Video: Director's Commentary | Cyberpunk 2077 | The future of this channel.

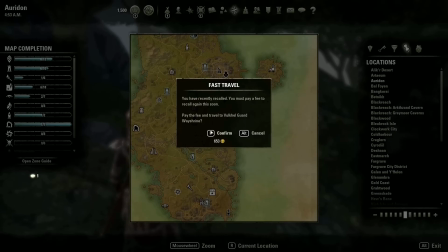[11:55] ...open sand to get to where I'm going, and I would happily pay a gold cost to portal to one whenever I wanted rather than just walk 35 seconds to find one in the world to use for free.
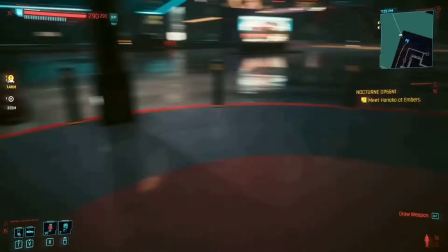[12:04] But in Cyberpunk, I never even thought to use fast travel, never thought about its apparent absence, which is weird.
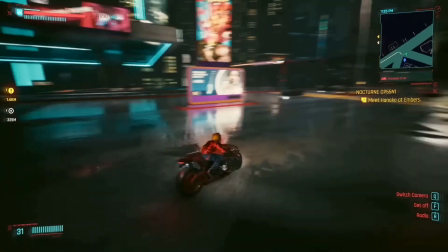[12:11] But weirder still is that after 70 more hours, a near 100% complete second playthrough,
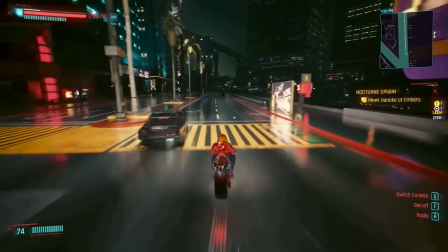[12:16] and, you know, learning it's a thing, I still don't use fast travel to get around Night City.
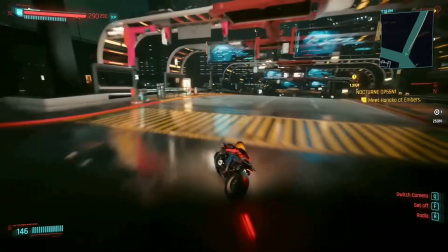[12:22] Even though I have such a history of relying on fast travel to get me around open world games, I've probably used it in Night City less than five times.
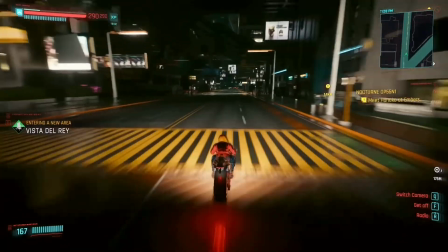[12:29] And I think my distaste for fast traveling around Night City stems from this weird relationship I have with
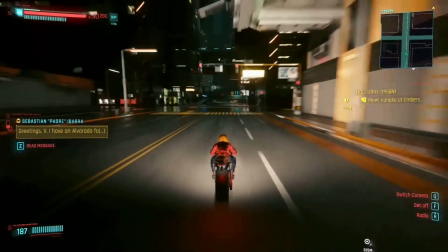[12:35] cyberpunk as a game and a genre and with Night City in general because I love this world.
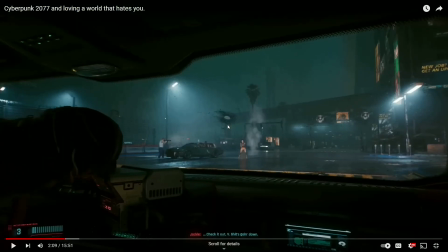[12:41] It's just, I don't know if I was supposed to.
So that music comes in and I timed it in relation to this cutscene starting. I wanted the vocals to come in right as like my commentary goes out. And it just so happens that if you watch that back the music actually starts the moment I get on
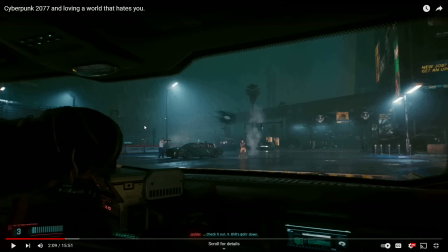[12:59]
the bike and it kind of imitates like the radio system that cyberpunk uses, but what's really cool about that is that was totally by accident. I did not splice that footage in any such way that, you know, music starts when you get on the bike and then vocals start when the cutscene starts.
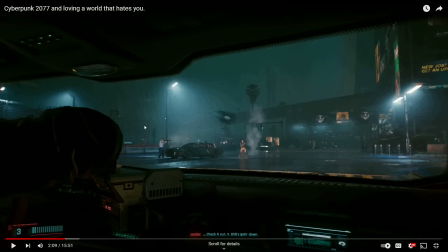[13:15]
I just got super fucking lucky on that one and I kind of honestly edited the rest of the audio around it because I didn't want to lose that correlation that I liked a whole lot.
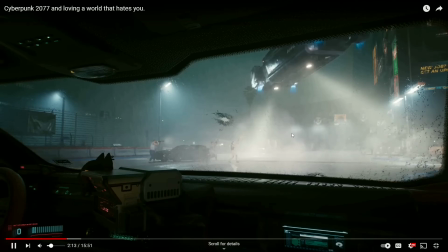[13:27]
I'm gonna turn it down and kind of talk over this. I love this scene.
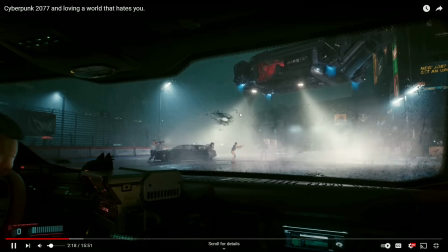[13:32]
I pondered for a little while how to kind of get the point across of like, I love this world, I don't think I'm supposed to, and I ended up settling on this because I don't really know if there's a better example of like
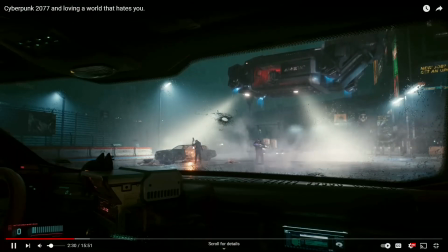[13:44]
carjacking being met with essentially execution by SWAT team. None of this is proper, right?
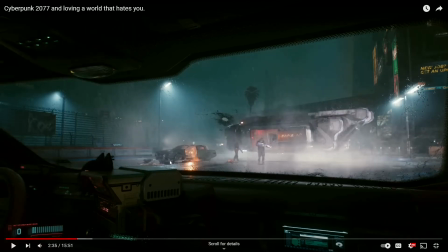[13:50]
None None of this is right. Like, yes, these are bad guys, but this is the wrong response.
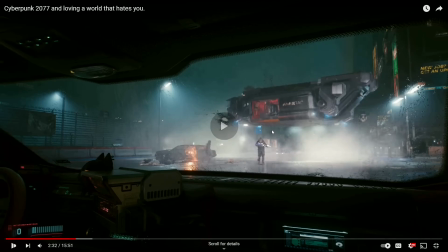[13:57]
And the fact that the guy getting carjacked, the max tech ends up just exploding the car.
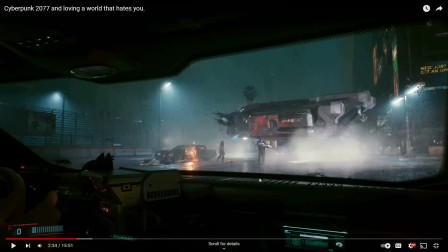[14:03]
So the guy still loses his car. Everyone loses here. But that's just what Night City is.
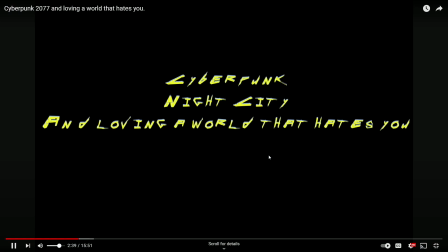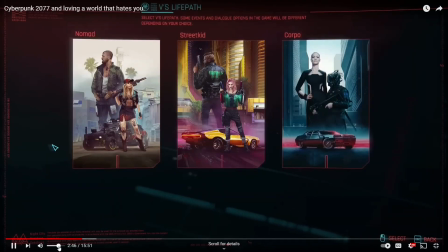[14:16] Cyberpunk opens with you choosing something called your character's lifestyle. You get three different options, from Nomad to Street Kid to Corpo,
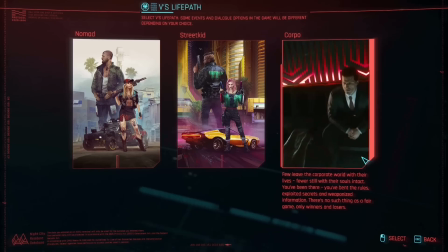[14:23] and honestly I would give you a little description of what these terms mean but 90 of the description is already in the
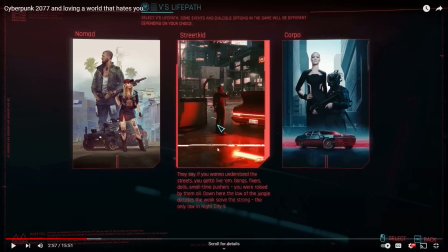[14:29] term i actually did in the original cut of the script have a whole like paragraph or two for each
of these um descriptions and then i realized it was just gonna be way too much information right because the video is supposed to be about like kind
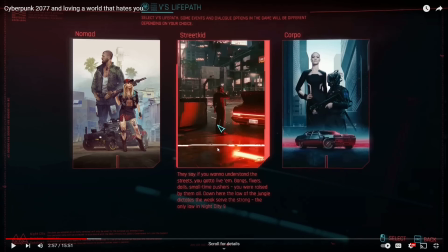[14:42]
of the relationship the troubled relationship you have with night city not necessarily a history of the game and its world and it was just super convenient because yeah the honest truth is when you say that oh I'm a nomad or I'm a corpo it's just like yeah you
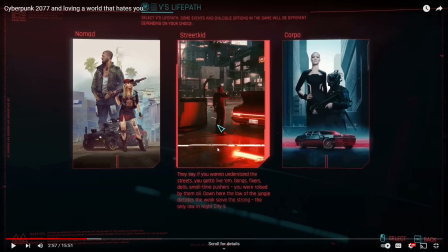[14:58]
know what that means the the titling of these lifestyles it's actually life path that's one of the words I mispronounce in this video it's super
clear my first playthrough of cyberpunk though I chose the street kid lifestyle it seemed right
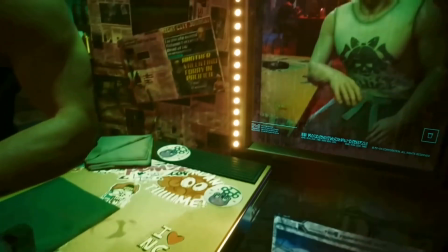[15:11] kind of like a canon version of the game plus I had just finished edge runners so the inspiration was pretty strong.
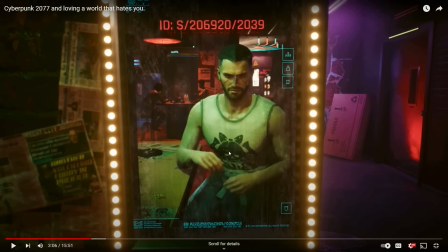[15:17]
I think a lot of people that watch that video fell into the same category that I did and it was interesting seeing the response from people that fell into that category of I've just finished Edgerunners let's play the game versus people who've been playing the game since day one